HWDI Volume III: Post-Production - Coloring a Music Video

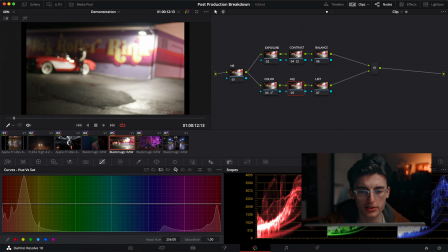981s
Let's say you push that too much and it's kind of bleeding into your shadows.
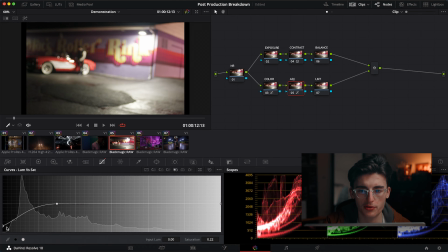986s
So if we wanted to desaturate our shadows, I'd go in here in my adjustment tab and just select the blacks, which is here, back, and then bring that down. So we kind of just want to play it by ear, just leave that there.
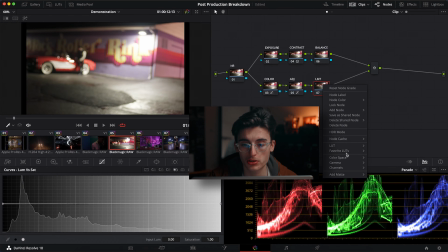999s
And then for my last node, I call this the LMT, or limit. So I can go into my LUT and LMT neon suppression. Now, the reason I use this node is because anytime that I'm making any major color adjustments, oftentimes it can introduce neon artifacts or out of gamut material. So I kind of just throw this on here as a little bit of a band-aid to kind of dial some of those things back. It's not a one size fits all sort of solution, but oftentimes it works for kind of bringing it back just a little bit. I put that in there. You're not really gonna see the biggest amount of change, but I keep that in there. Now at this point, we've passed the threshold of color correction and getting the image to look presentable to the client. I could send this to them and call it a day, but sometimes people aren't coming to us to make their image look like what they saw. They want us to express our creativity, and they've obviously put enough trust into us to make the creative choices. With that being said, everything after this point, you really have free reign if the clients approve of the base image. I'll just go ahead and edit this how I intended. Before we do any of that, I think it's important to, again, grab a still so we can share a few options with the client.
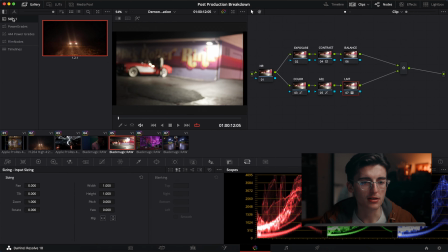1069s
Again, I'm just gonna open my gallery back up, go to my stills, and grab one.
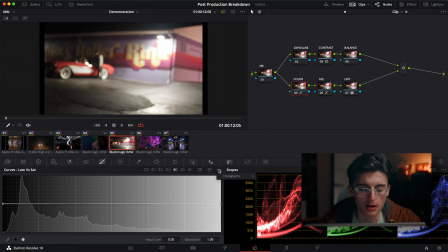1073s
So now that we're in here, I'm actually gonna go ahead and reset all of these color values I had because I wanted to do something a little bit different.
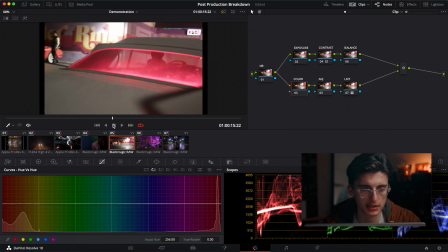1080s
And I'm gonna scroll forward. I don't necessarily want this color of magenta. I'm gonna select it like right there, and I'm just gonna pivot it till somewhere I really like. And I love this gold color. Next thing I'm gonna do, select it again.
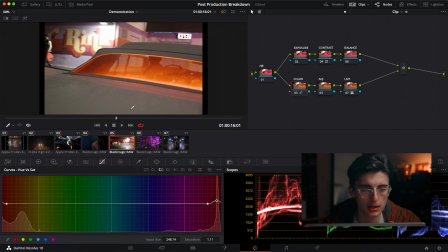1096s
I'm gonna saturate it just a bit. I like that. I really like how the image sits.
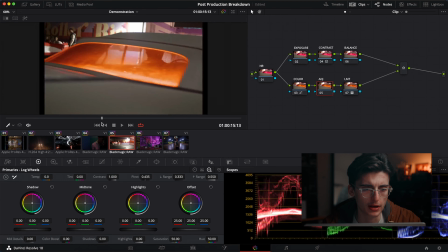1101s
It's kind of got like this green oranges hue, but when this orange is introduced, there's not a lot of color separation here.
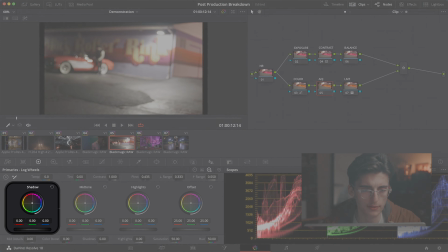1108s
So what I'm actually gonna do is kind of drive some more cyan and blue into the shadows,
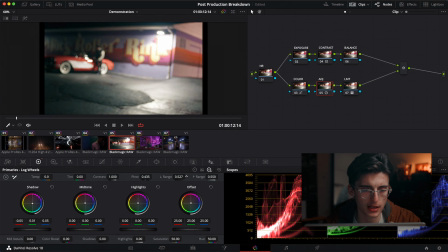1114s
but this time around, I'm gonna kind of fiddle with the range here to make it affect more of the image. I think that's a good spot, and from there I can kind of just adjust those shadows just a bit. And mid-tone wise, I feel like I don't want to affect too much,
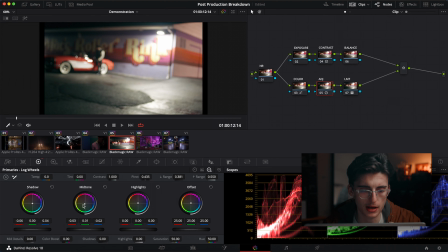1130s
but I see how blue is kind of popping out now, so kind of want to balance that just a little bit. And then in the highlights, I want to kind of, I'm looking in this area specifically, but I kind of want to make them a little bit warmer.
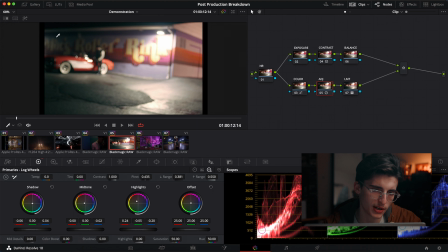1143s
I think that looks good. As you'll notice here, some of these shadows are actually kind of looking a bit saturated, and that's not exactly what I want. So again, I'm going to go back to my curves tab, and in my luminance versus sat, I'm going to select the blacks again.
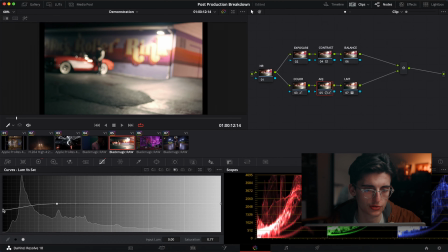1156s
And this time I'm going to drive back some of the saturation to kind of clean up what we added in here. If I go too far, now it's going to start affecting the car. I'm going to select the car, and it's happening right about there. I kind of want to bring that up. I don't want to affect those reds, so I'm just going to bring that out And I feel like that's a good spot.
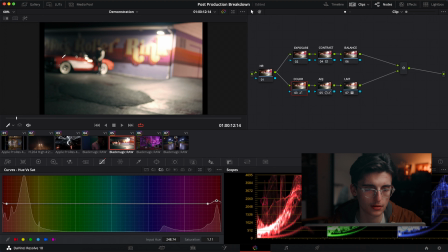1175s
So I actually wanted to affect the saturation on this car. Felt like it could just pop just a bit more.
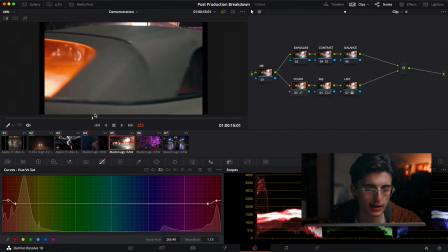1182s
So I'm gonna bring that up right about there. I like how this is creating a little bit of separation with those added blues.
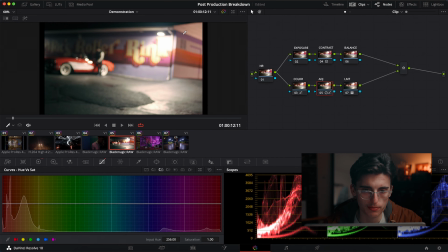1189s
And once I'm here, I'll notice there's kind of this purple going on here, but it feels a little flat. It's kind of displaying as this bluish purple here. Bring the saturation out on this just a bit.
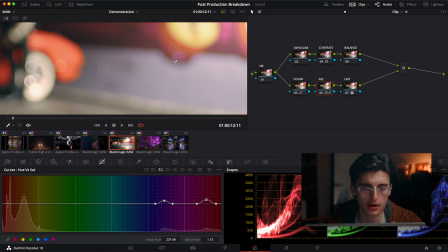1201s
And same here. I'm gonna go ahead and zoom in and make sure we're not making any huge changes and adding artifacts.
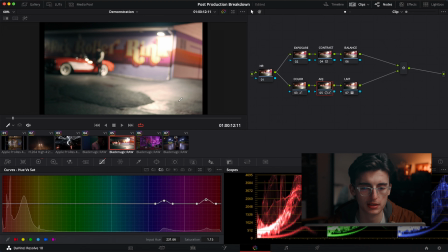1209s
And I think I like where that's sitting, so I'm gonna leave that as is. Another way that we can, I guess, sculpt the image further is using windows. Now, these are very situational. There's no one-size-fits-all method to doing this, so just kind of do this at your own discretion. In this instance, I kind of wanted to bring more focus towards the center of the frame.
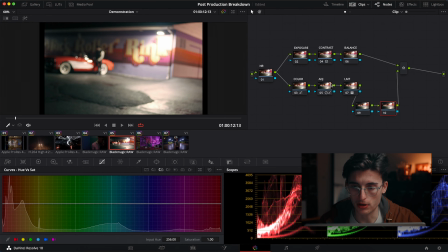1231s
What I can do after my limit here is go ahead and add in two different nodes. In my window tab right here, I'm gonna create a gradient.
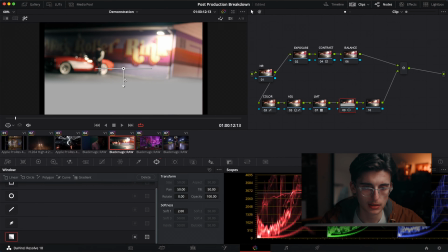1239s
And if I press Shift H, it's gonna show me part of the image where it's affecting.
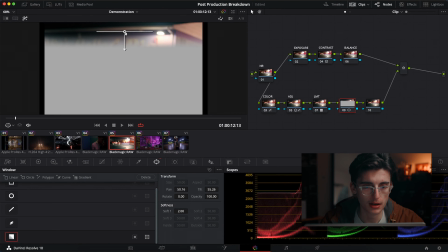1244s
So I only wanna affect up here and kind of gradient this out just a bit. So I'll bring that up even more and just bring that down a little bit more.
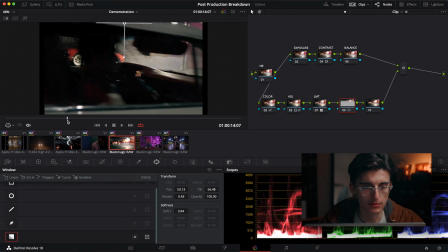1254s
I don't want to affect this character sitting in the back. As you can see here, when the car comes in, I kind of want to start bringing more of that focus into the center.
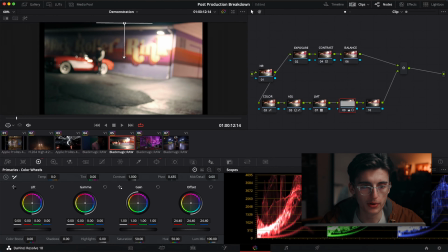1263s
Again, we can just go back to our primaries and use the offset. So I don't want to affect too much because it's going to kind of look weird if just there's this black spot here. So I want to be very, very subtle about what I do here, but kind of bring it down enough to where it brings some more focus into the image.
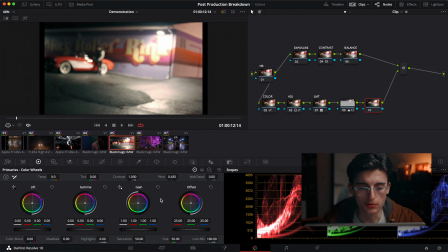1281s
And then again, we're gonna do the same thing right here. We'll go back to the windows and we'll create another gradient, press Shift H. And this time around,
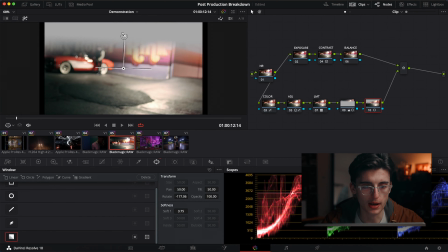1291s
I feel like we're gonna affect the ground here. So we can just go down here.
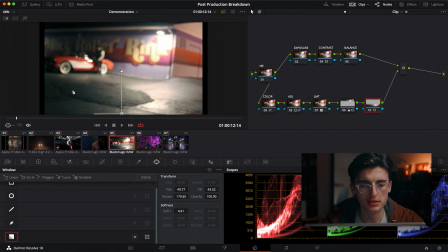1300s
And I think that's a good spot to be affecting. Again, I don't necessarily like this gradient, so I'm gonna kind of bring this down just a bit. And again, this is kind of bringing more focus down and towards the center, which is what our goal is. Now that we've kind of sandwiched these two together, if we go ahead and turn them both off,
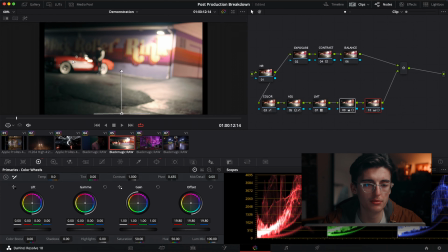1320s
you can see it's kind of bringing a little bit more focus towards this bright car here.
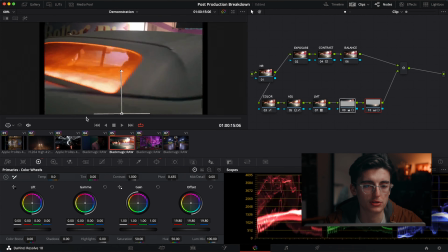1326s
And if we scroll forward,
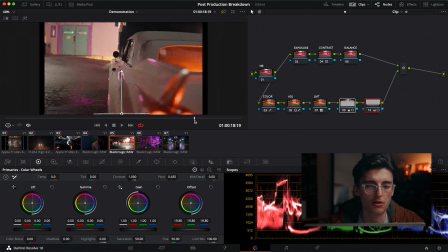1328s
it's kind of taking some of the brightness away from the bottom of the car, which is also good here when it passes the highlights.
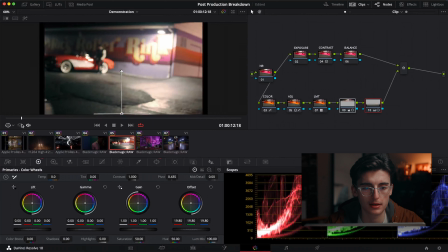1336s
So I like this. And I think this is good to just keep moving forward. Once I've got that, here's where I get to add the cherry on top and really start diving into the compositing of our film look. There are about 5 texture and light-based characteristics of film: halation, grain, dust, blur, and soft highlights, each with their own respective qualities. Anytime I'm hoping to create some level of film emulation, I'm utilizing each of these to sell that look.
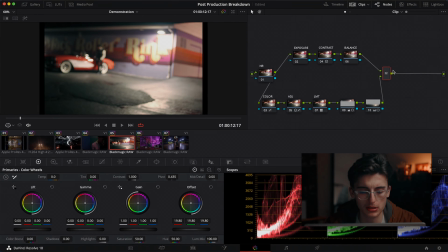1363s
So I'm gonna go over here to my parallel node after creating those windows, and I'm just gonna press Option or Alt S. So in here, we're gonna call this one halation. So halation is a byproduct of light passing through the layers of physical film and characterized by a reddish glow that shines from the highlights down to the darker portions of the image.
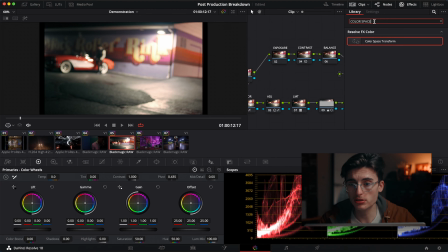1383s
This effect can actually be found directly inside Resolve. I'm just gonna search for it, and again, I'll just drop it in on our node here. As you can see off the bat, it's already starting to add saturation, and sometimes to places that we don't necessarily want. So I'm gonna dial in these settings merely to taste. You don't have to be technical about this, but understanding the principle of how this happens on film will help you composite this in a more realistic manner.
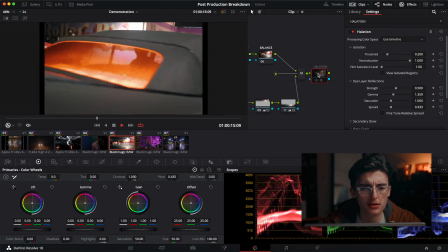1410s
If we go over to the car here, boom, I like this frame. So if I turn this node on and off, we'll see it's actually kind of adding more saturation and kind of some fringing around the highlights.
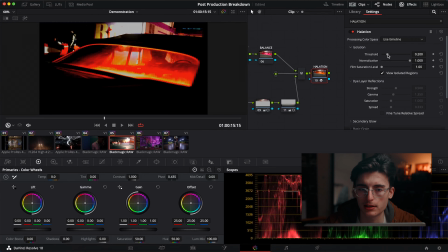1421s
Now, if we wanted to isolate this, we can just press View Isolated Regions. I don't want it to affect this big portion of the image. I actually want it to affect more of the outline of the image. So if I unselect that, you'll notice it's not really having an effect now. If I go ahead and bring this back and view those isolated regions again, I feel like there's a good place.
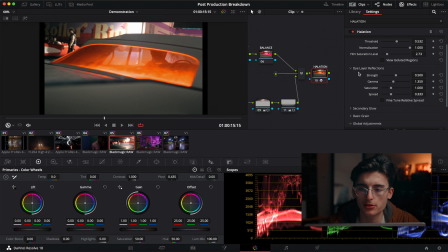1441s
From here, I can kind of add some of that saturation back in there. There's a lot of different controls on here, but I always like to check fine-tune relative spread. And I always turn my green and my blue all the way down. I don't want any green or blue in my halation.
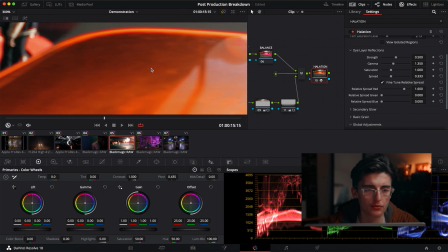1456s
If I kind of zoom in towards, let's say, right here, we're really going to start noticing the effect here.
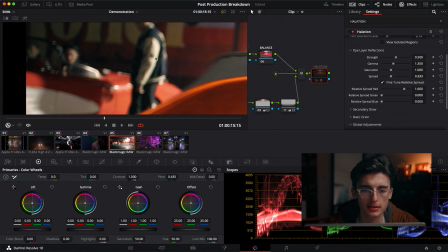1463s
But this isn't necessarily how I want it. I can go ahead and, I guess, bring the spread back, and I feel like right there might be a good point. And then maybe bring that gamma down. I don't want it to pop as much.